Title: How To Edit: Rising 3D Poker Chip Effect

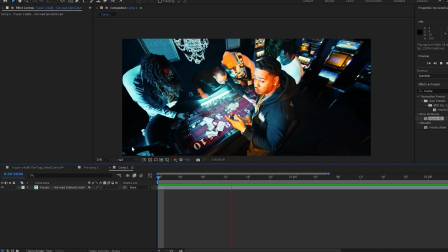Let's break down how I did this 3D poker chip vortex effect. This is the original clip we were working with.
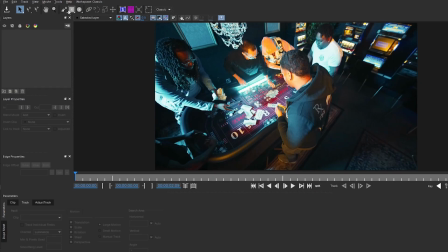First, we're going to drag and drop Mocha AE to do some tracking. Find a good contrasting point. I use this area, a lot of contrast. Right here, I'm just lining up the points so it can match the angle of the table.
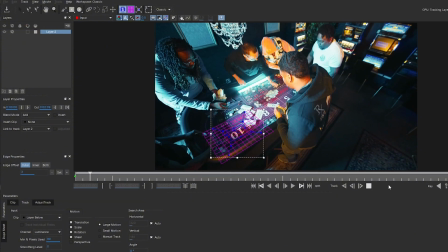Double check that by turning on the pink grid. So now we can see it lines up with the table and the track is actually going all the way through.
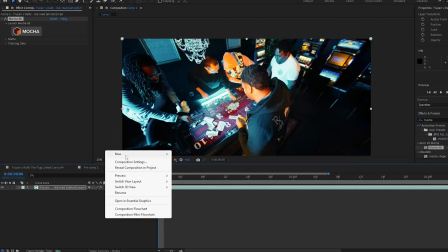Nothing is intruding. Next, we're going to create a null. A null is used to transfer the data that we just tracked.
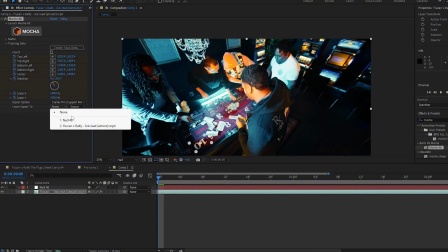So we're going to do that, create it, send it all the way over to the null, apply export.
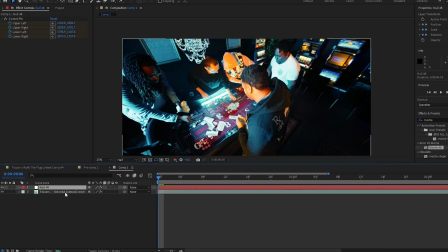Here we have the data just confirming that we got it on that null.
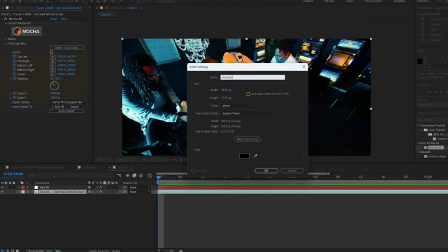Now we're going to open up a solid and create element 3D and drag and drop it over there.
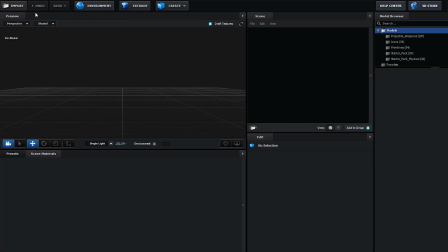Instantly go into scene setup. Now we're going to import our 3D object. I'm just going to find it right here. Boom. Poker chip. There we go. Upload it. Normalize it just so we can see it.
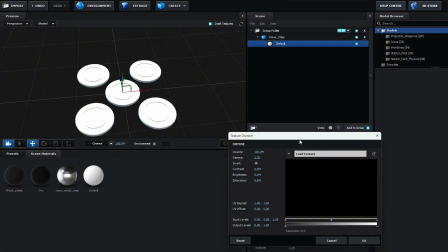Now we're going to add the diffusion, and this is going to add pretty much the look of it.
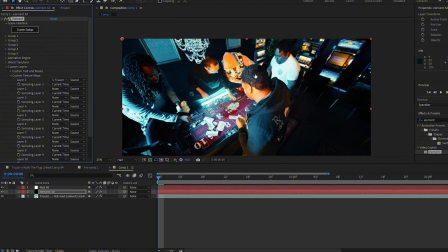But before we do that, I'm going to go in here and add this background so we have the reflection. Now we got the textures right here.
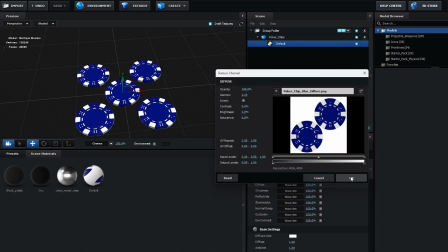I think I'm going to go blue with this just for whatever we're doing. I'm feeling blue. So now we're going to go in here and add the normal bump.
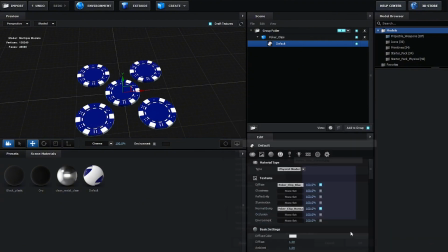It's going to just give it the texture so it will look kind of a little bit more realistic.
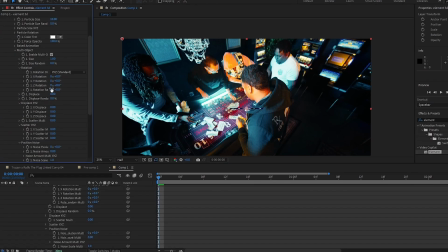I'm going to the particle look, multi-object, and make sure you check that.
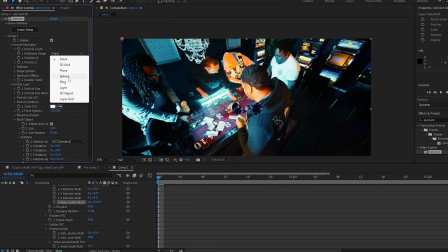Now we're going to change the rotation random so we can have it moving around, and you can see that these are 3D.
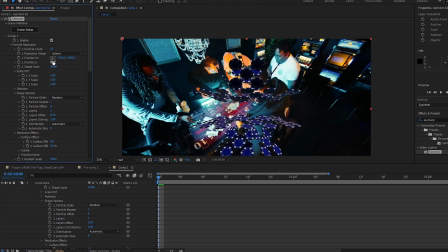We're going to increase the particle count. I'm just going to play around with this until it looks good. Now we're just going to position the 3D artifacts onto the table. Change the rotation of them all. Just make it match. Now I'm spreading them out.
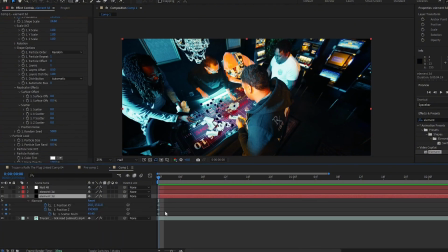Now I feel like we got a good start point. Now I'm going to create keyframes. So set all these keyframes, F9 to easy ease.
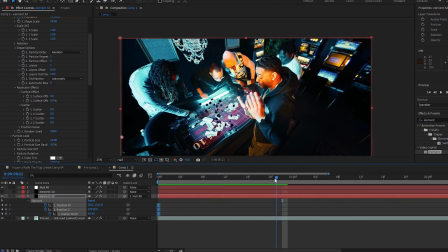Now click the pick whip and drag and drop it onto that null. This is to just show that it's tracking and it's moving with the scene.
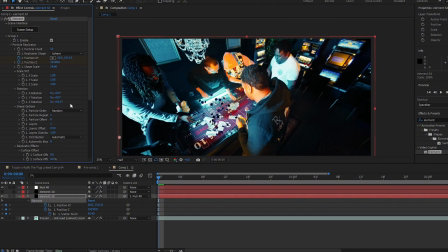Here we're changing the Z rotation, and this is going to give it the vortex look. So now we're going to go into the Z position and we're going to animate it so that it rises up because we want that rising look.
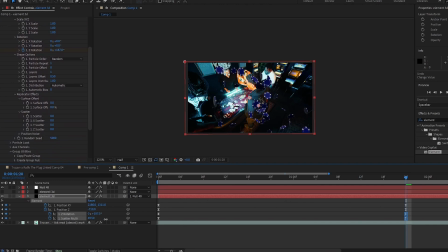Next, as it rises, we're going to have it scatter and just space out a little bit more. Just give it more depth. Now I'm adding rotation random so we can get them individually spinning. And as you see, it's starting to get to the look that we are, aiming for.
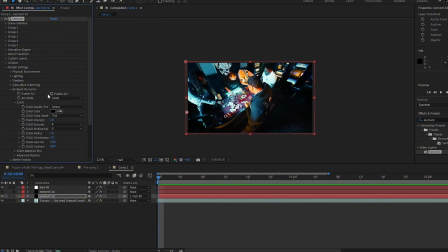Now we're getting into the sauce. People ask me how my 3D elements look so realistic. It's because of the lighting. We go into the ambient occlusion, change that to ray tracing. We go to shadows. We enable that and change that to ray tracing as well.
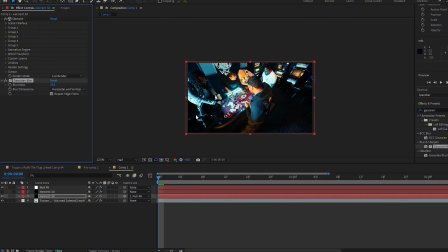Next, we're going to add a Gaussian blur because at the bottom of the scene, I want it to be blurry just like the rest of the stuff that's in the scene, just to make it blend in with it.
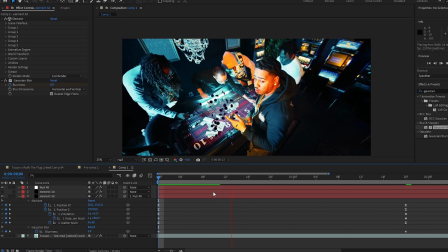And then we're going to animate it so that it slowly comes out and we can see it a little bit more visibly, just like how actually a camera would be.
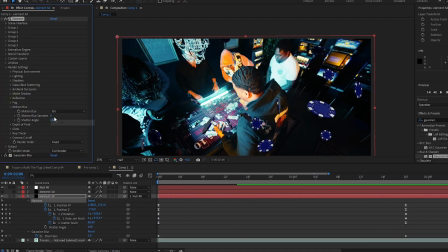Here we're going to add some motion blur, and the motion blur is really going to sell this effect, making it look realistic.
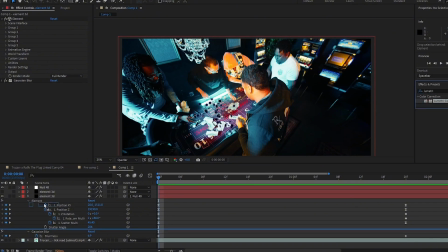And now we're going to add lumetri color. And this is just to blend it in with the scene a little bit more, turn it a little bit blue when it's next to that blue light down at the table, or teal, I mean. And as it rises, I'm just going to make it more come into its own color.
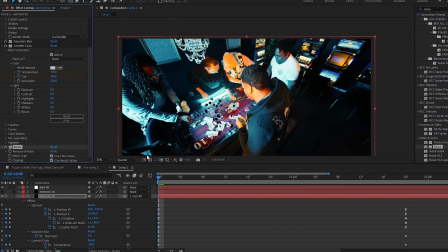So this is what we're getting. More sauce. You got to add some noise to your 3D elements. And so I added about 10 noise to it.
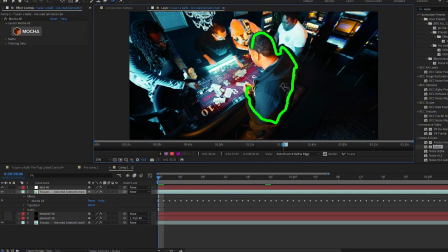Now here's the part where I rotoscope him out.